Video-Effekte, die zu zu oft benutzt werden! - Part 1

Leute, vertraut mir, diese Effekte bringt es nicht mehr. Vermeidet diese Sachen, wenn ihr geile Musikvideos machen wollt. Leute, ich sag's euch, vertraut mir, ihr seht gleich warum. Hey Leute, was geht denn? Wer sich einige meiner Musikvideoanalysen angeschaut hat, der weiß, dass es ein paar Sachen gibt, die mich nicht unbedingt triggern, aber schon ziemlich nerven. Das ist in der Regel, wenn ich irgendeinen Effekt wieder zum tausendsten Mal sehe. Aber ey, ich bin hier, um das zu ändern, Leute. Ich mach diese Liste der zu häufig verwendetsten VfX, damit die Leute, die es sehen, es in Zukunft besser wissen. Let's go! VHS oder Tape-Look? Fangen wir an mit dem aktuellen Spitzenreiter VHS oder Tape-Look.
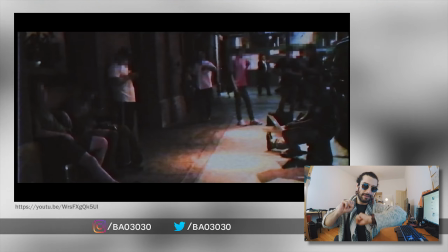Mit diesem Filter lässt man seine Videos so aussehen,
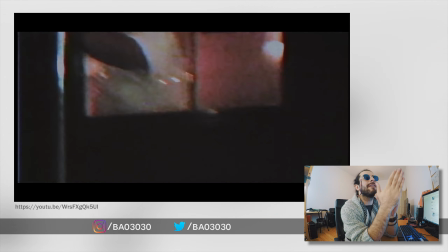als hätte man sie mit einer alten 80s oder 90s Kamera aufgenommen und auf einem Tape-Medium, wie zum Beispiel einer VHS-Kassette, wieder abgespielt.
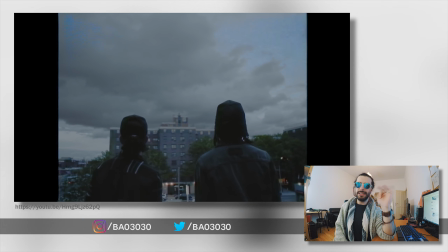Seit ein paar Jahren gibt es die ersten Plugins und Programme, die genau diesen Effekt voll easy mit zwei oder drei Klicks nachzaubern können. Wenn ich aber jetzt blind links mit so einem Look rumfeuer und jeden zweiten Clip so aussehen lasse, dann entkräftige ich damit die Wirkung davon. Er wird langweilig, unpassend und nur noch zu einem nervigen Gimmick. Noch schlimmer wird es dann, wenn dieser Effekt mit anderen unpassenden Effekten kombiniert wird.
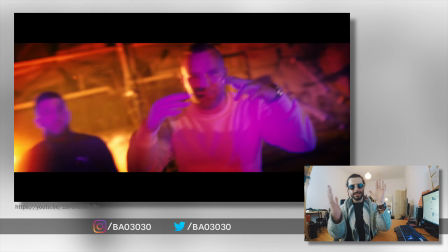Wer sich an meine Analyse von Merz asozial erinnert, da wurden ein paar Shots mit modernen anamorphischen Lensflares und Cinema Balken hochwertiger gemacht und dann
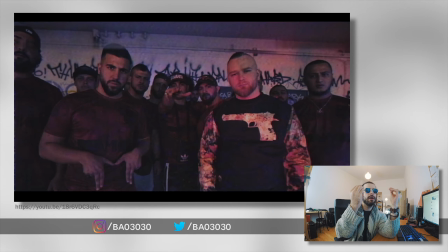wurde das Ganze voll willkürlich einfach so random mit einem VHS-Look versehen. Formatbeschneidung. Wenn wir gerade schon von Cinema Balken gesprochen haben, Das nächste Stilmittel ist eines, was aber auch erst seit ein paar Jahren so richtig ausgereizt und misshandelt wird.
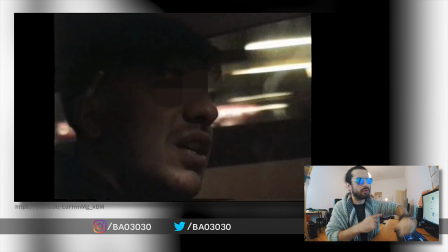Nämlich die Formatbeschneidung zu tausend verschiedenen Cinemascope-Versionen, quadratisch, 4 zu 3, 5 zu 4, 2 zu 1 etc. Und seit einiger Zeit scheint es irgendwie Trend geworden zu sein, all diese Formate wild zu mixen und hier und da mal random Bilder zu beschneiden.
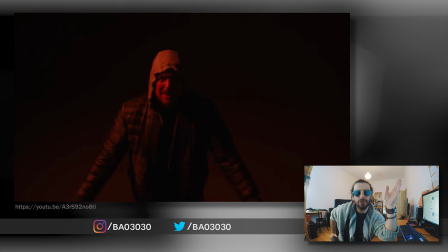Erstmal ist das Problem, dass bei so einem Hin- und Hergeschneide von tausenden Seitenverhältnissen die ganze Immersion des Videos flöten geht. Wenn ich mich nämlich die ganze Zeit darauf konzentrieren muss, dass sich die Formate die ganze Zeit ändern, dann habe ich doch gar keinen Blick mehr fürs Video.
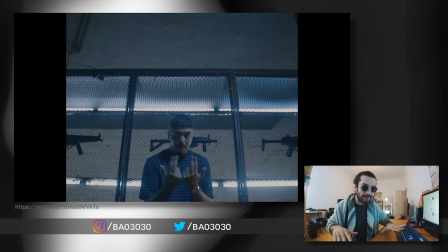Wenn ich ein 4 zu 3 Format benutze, nur weil ich es cool finde, aber dann beim Dreh 0 darauf achte, dass ich noch links und rechts was abschneiden will, tja, dann passiert halt sowas wie in ganz vielen Videos.
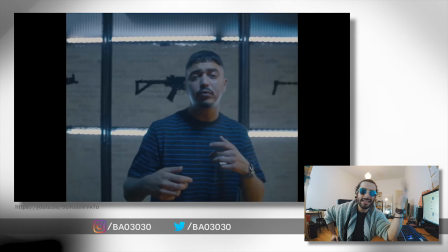Das 4 zu 3 Format kommt nicht richtig zur Geltung, weil ganz viele Sachen, die hätten in Frame sein müssen, plötzlich außerhalb des Frames sind.
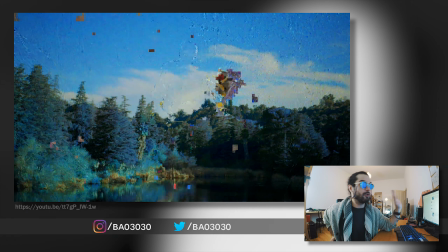Tja, Glitches. Uh, mit meinem Video stimmt was nicht. Uh, da sind Bugs und Glitches drin.
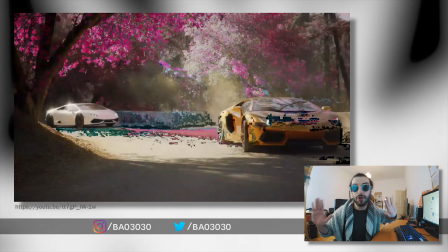Uh, voll mysteriös und Underground-Hacker-Shit. Glitch-Effekte haben das große Glück, dass sie sehr diverse sind Und 100 verschiedene Glitch-Effekte können am Ende noch sehr verschieden voneinander aussehen Es gibt Kompressions-Artefakte,
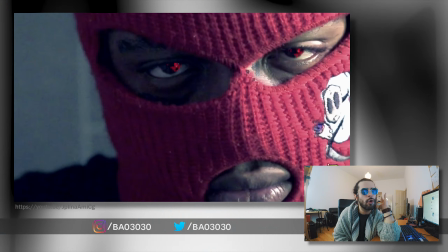Crease-Frames, Data-Moshing, Pixel-Sorting und so weiter und so fort Es sind auch Effekte, die auf jeden Fall viel zu viel zu viel benutzt werden Aber sie tarnen sich ganz gut Ich kann mich hier, um ehrlich zu sein, auch nicht so krass drüber aufregen Weil die haben eine Art Alibi Ein Tipp von mir, achtet einfach darauf, dass wenn ihr Glitches benutzen wollt ihr es aus einer Motivation tut. Ein gutes Beispiel ist das Musikvideo von Marvin Game.
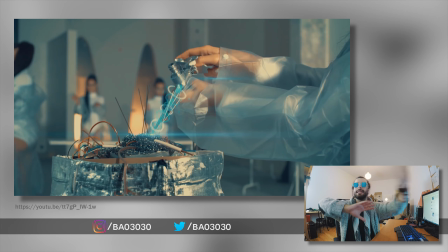Keine Menschen. Ich habe ja selber an diesem Video mitgewirkt. Ich habe diese ganzen Hat-Einblendungen gemacht, an denen die Mädels rumarbeiten.
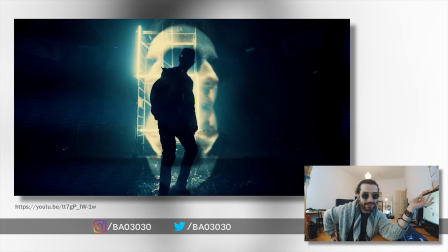Und auch in diesem Video gibt es Glitches und Bildfehler. Aber hier passt es. Weil dieses Video hat einfach von Natur aus diesen digitalen futuristischen Look.
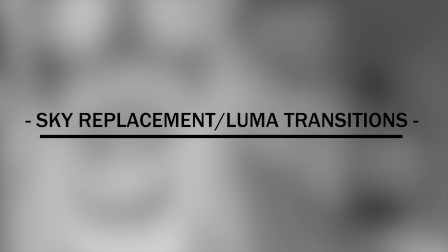Und da sind Glitches und digitale Fehler, nicht Fehlerplatze. Sky Replacements und Luma Transitions. Ein Effekt, der auch immer und immer öfter benutzt wird.
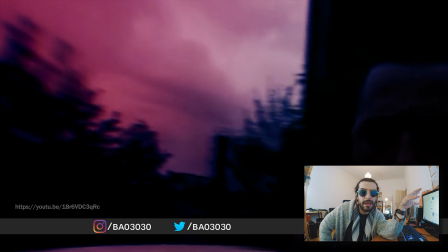Sky Replacements, also den Himmel ersetzen durch einen farbenfroheren, wilderen, gewittrigeren, der am besten sich noch in Zeitraffer bewegt.
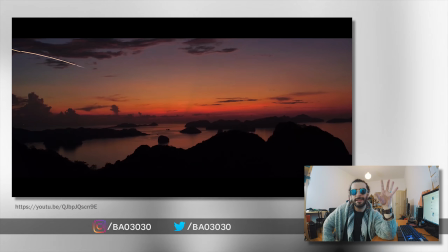Und in dem Zusammenhang Luma Transitions, beziehungsweise der Effekt Luma Key. Das ist nämlich der Effekt, der gerne benutzt wird, um so eine Sky Replacement zu bewerkstelligen.
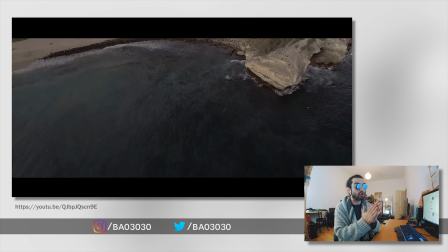Aber dieses Luma Transition Ding wird auch so sehr, sehr gerne benutzt in Musikvideos und in letzter Zeit auch mega gerne von Travel-Vloggern und von Drohnenpiloten.
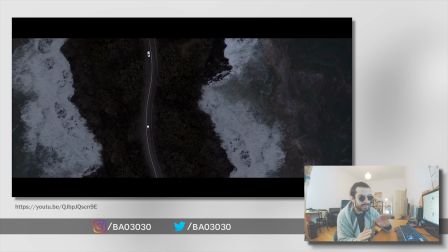Es nervt, Leute. Ich sehe das immer häufiger und bevor das so richtig beim Mainstream ankommt, lass uns diesen Effekt lieber gleich begraben.
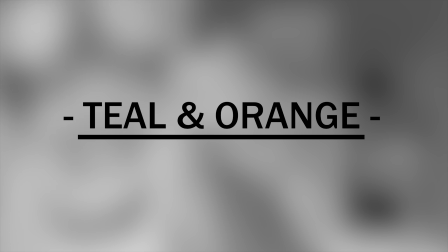Er ist nicht schön. Teal and Orange. Teal and Orange. Was ist Teal and Orange? Teal and Orange ist ein Look.
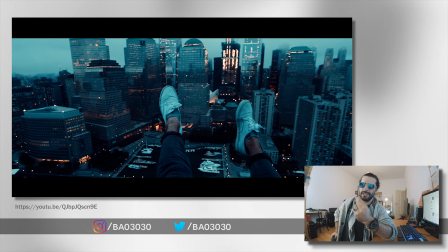Eine bestimmte Art von Color Grading, bei dem der Hintergrund relativ kalt und türkisblau und die Haut der Darsteller in einer orangenen Farbe getönt ist.
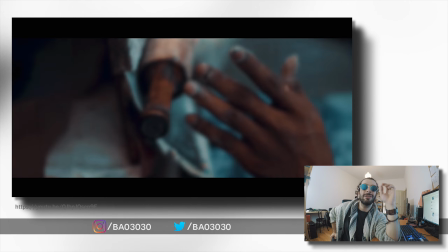Das erzeugt einen sehr angenehmen Kontrast für unsere Augen und unseren Kopf und das Bild sieht automatisch gut und hochwertig dadurch aus. Der Look kommt in jeder Art von Bildbearbeitung eigentlich oft und gerne zum Einsatz. Hollywood-Blockbuster, YouTube-Videos, Musikvideos, natürlich auch in der Fotobearbeitung.
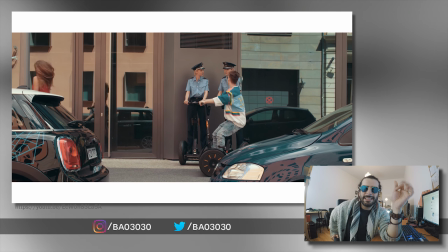Diese Art zu graden könnte man jetzt als Trend abstempeln. Das Ding ist, leider hat Teal & Orange wenig mit unserem Cook-Verhalten oder mit unserer Gewohnheit zu tun.
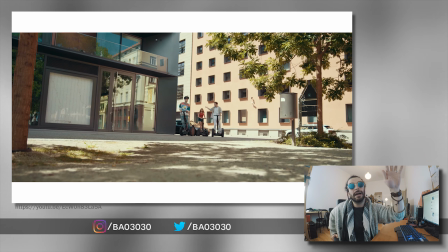Es ist kein Stilmittel, kein Trend, der irgendwann seinen Peak erreichen wird und dann irgendwann wieder in Vergessenheit geraten wird.
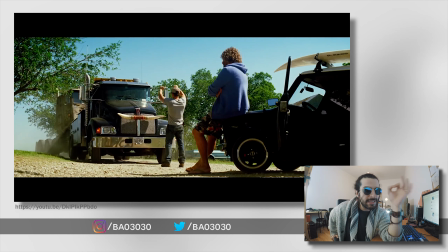Nein, Teal & Orange wird hier bleiben. Diese Art von Color-Grading ist tatsächlich einfach sehr angenehm für unser Auge und für unser Gehirn.
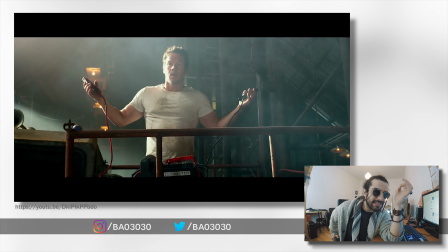Das liegt daran, dass das Orange, was genutzt wird, eine sehr gesättigte Variante eines natürlichen Hauttons darstellt. Und dabei ist übrigens auch egal, wie hell oder wie dunkel ein Hautton ist. Alle befinden sich im selben Farbbereich.
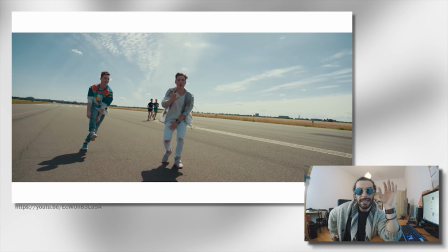Und das Blau, Türkis für die Hintergründe, tja, das ist einfach nur die Komplementärfarbe zum Orangeton. Wenn ihr wissen wollt, was eine Komplementärfarbe ist, dann googelt den Scheiß bitte. Aber wie gesagt, diese Farbgebung ist einfach sehr angenehm für unser Auge.
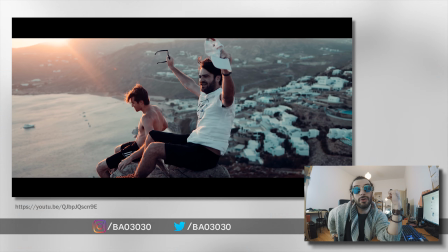Ein gesünder Hautton und der farbliche, natürliche Kontrast zum blauen Hintergrund sind einfach schöner als ein Bild, was nur in einer Farbe gegradet wurde.
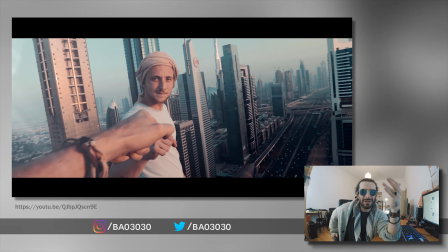Bilder in Teal und Orange erscheinen uns einfach klarer, deutlicher, schöner und deshalb wird dieses Stilmittel auch niemals verschwinden. Leute, das waren nur fünf von vielen, vielen Effekten, die zu häufig benutzt werden. Es wird auf jeden Fall irgendwann Teil zwei geben. Dafür brauche ich eure Hilfe. Schreibt mir in die Kommentare, welche Effekte eurer Meinung nach einfach mittlerweile overused sind, die ihr nicht mehr sehen wollt, die ihr nicht mehr sehen könnt. Checkt meine ganzen anderen Listen zu Deutsch-Rap-Video und zu Hip-Hop aus. Sehr interessante Sachen dabei. Bewertet das Ganze mit einem Daumen nach oben, falls es euch gefallen hat. Falls es euch nicht gefallen haben, solltet ihr aus welchem Grund auch immer, dann bewertet das Ganze mit einem Daumen nach oben. Abonniert, um nichts mehr zu verpassen. Das war's. Tschüss.